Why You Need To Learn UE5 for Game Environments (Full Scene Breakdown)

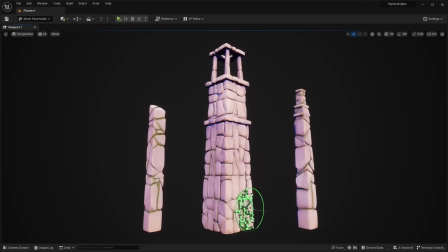8:11 For the sculpted architectural pieces the process was mostly the same, except that I added a height map so I could use it as a mask to blend the mink texture with some dirt and moss.
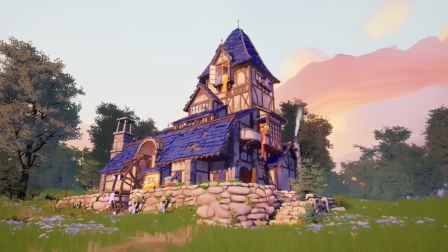8:21 An exception to this process is a 3D grass plant.
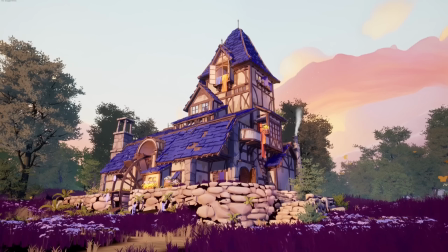8:24 I ended up creating just the opacity map and placing a solid blue normal map, so the normals are always oriented upwards.
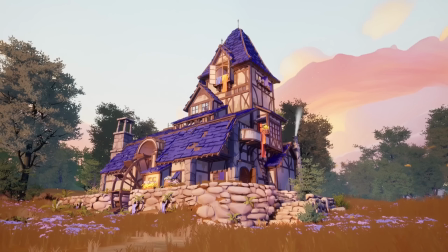8:31 This required less effort because the color was generated by the runtime virtual texture.
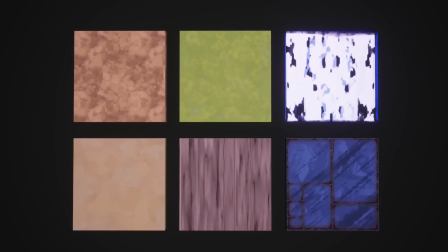8:37 The texturing was one of the most interesting parts so far. I had lots of fun with both Substance Painter and Substance Designer.
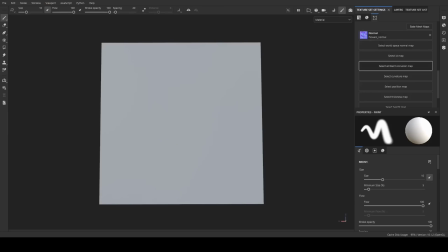8:43 In Substance Painter, I imported the masks I baked Marmoset Toolbag and used them as a base.
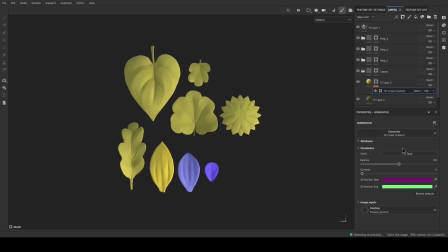8:48 Then I created a fill layer with a base color for each object. I placed a worm hue layer with a top-to-bottom gradient mask to give off the fill of the worm color of the sun. For a more interesting color variation, I overlaid a cold hue color layer, this time with a bottom-to-top gradient to fake a bit of shadow.
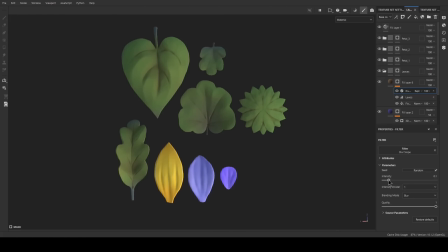9:06 Where needed, I created a dirt layer using the ambient occlusion as a mask, and I blended it with some slope blur to give a more painterly look.
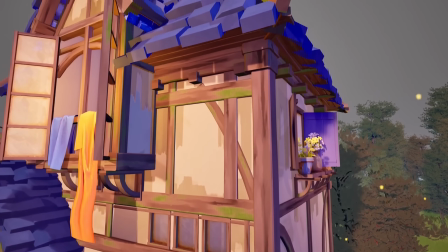9:13 In Substance Designer I created the majority of the tileable textures, like grass, dirt, plaster and wood.
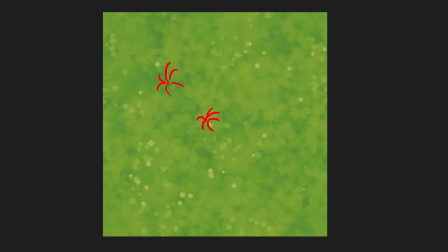9:20 The most fun one to make was the terrain grass. The main focus for the texture was trying to make it look natural and not unidirectional.
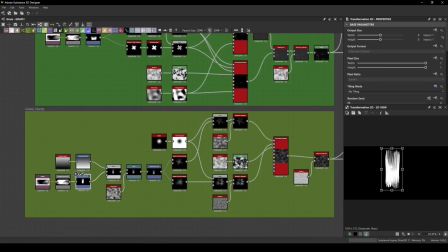9:27 The grass should look good from any angle. I started with the brush stroke created in Frita and used it as a stylized interpretation of a grass strand. I added some noise to make it look more natural and then I used a splatter circular node to make the grass clumps.
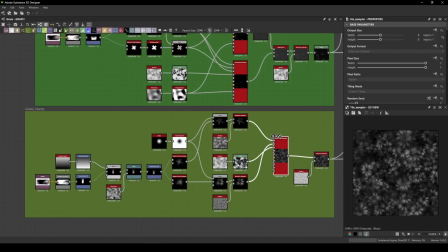9:41 Using the tile sampler, I placed the grass clumps all over the place. I used the cloud noise node for a more organized scale and look. Before going to the coloring part, I added a slope blur node to enhance the brush stroke-like texture.
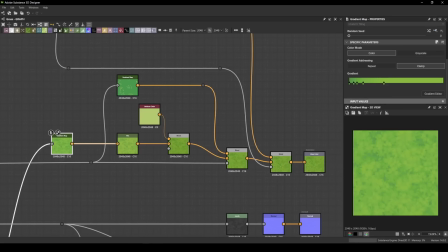9:54 For the coloring part, I used the same pattern from Substance Painter. For the grass tips, I added a warm color to fix some sunlight. And for the bottom, I added a cold hue to add some shadows. I adjusted the colors with an ADSL node to create a more consistent look, unifying the colors.
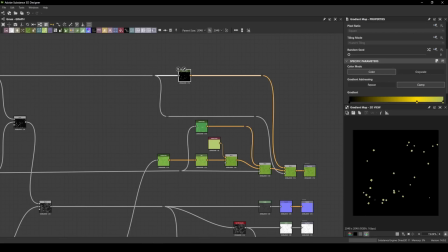10:11 Using the same method, I added some tiny flowers and clovers, which I masked with a noise texture so the tiny plants are grouped in clams, just like you would see in nature.
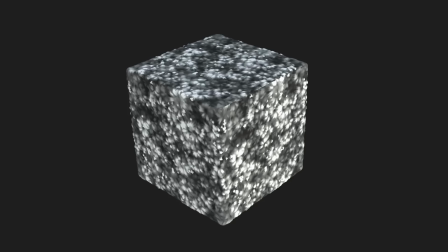10:20 In the end, I exported the ambient occlusion, normals, height and roughness to get everything ready for importing into Unreal.
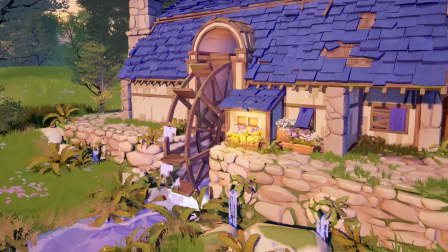10:31 The materials were such a fun thing to make. Some of them were a real challenge, like the water material from the mill area, but others were just cute and pleasing to work on. I wanted to make it look like the mill is interacting with the stream, and the water is being lifted up by the pedals, then falls off of them.
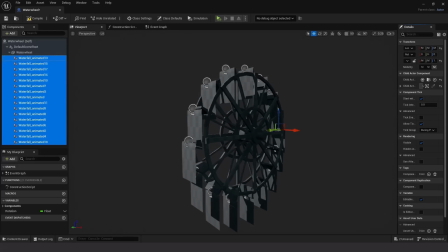10:48 I did this by attaching water planes to each individual pedal, and the main challenge was making them look shorter as they move higher.
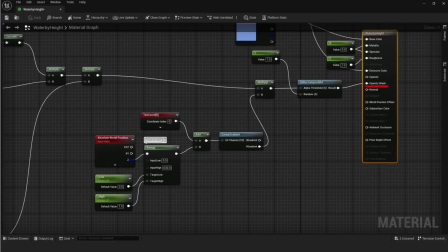10:55 I handled this shortening effect by changing the opacity masking the water material. First, I take the absolute whirl position on the z-axis, and I remap it to convert the ranges of heights reached by the object into a range of UV offsets.
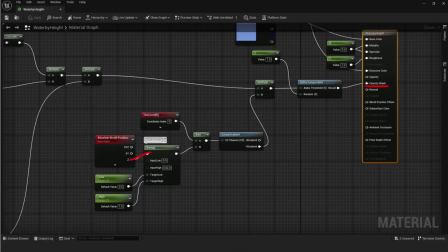11:09 This offset gets added to the texture coordinate, and the result is used as the UV input for a linear gradient. In the end, the V gradient is used as the opacity mask. This technique works with any water material with minimal adjustments to round the corners on the bottom. I find the flower material being really useful.
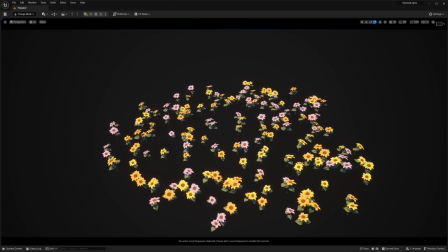11:31 To have more color variations of flowers, I made a shader that takes three colors as parameters and picks randomly from their interpolation,
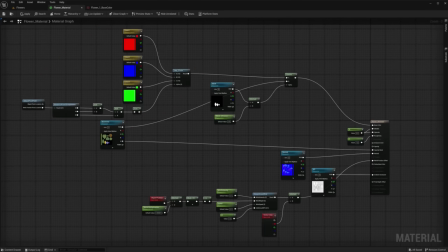11:40 then overlays the result onto the base color of the plant. For this method to work on objects placed in foliage mode, I get their position using the mesh particle pivot location. I use the position of each flower to generate a different number every time, in the range of 0 to 1.
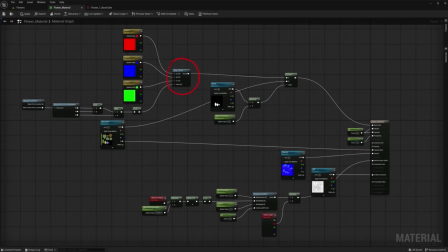11:57 This number is then used as the alpha of the lerp node. Then, the lerp result is overlaid on the base color texture. I used the mask map I created earlier, multiplied by a parameter value to control the overlay intensity.
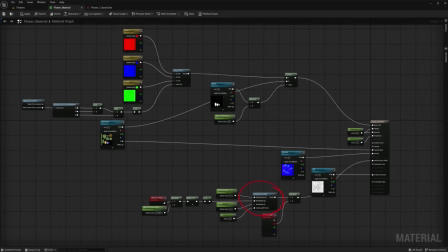12:11 Finally, the wind movement uses the simple grasswind node, and the red channel of the vertex paint acts as a mask. This way, the base of the plant is moving less or not at all.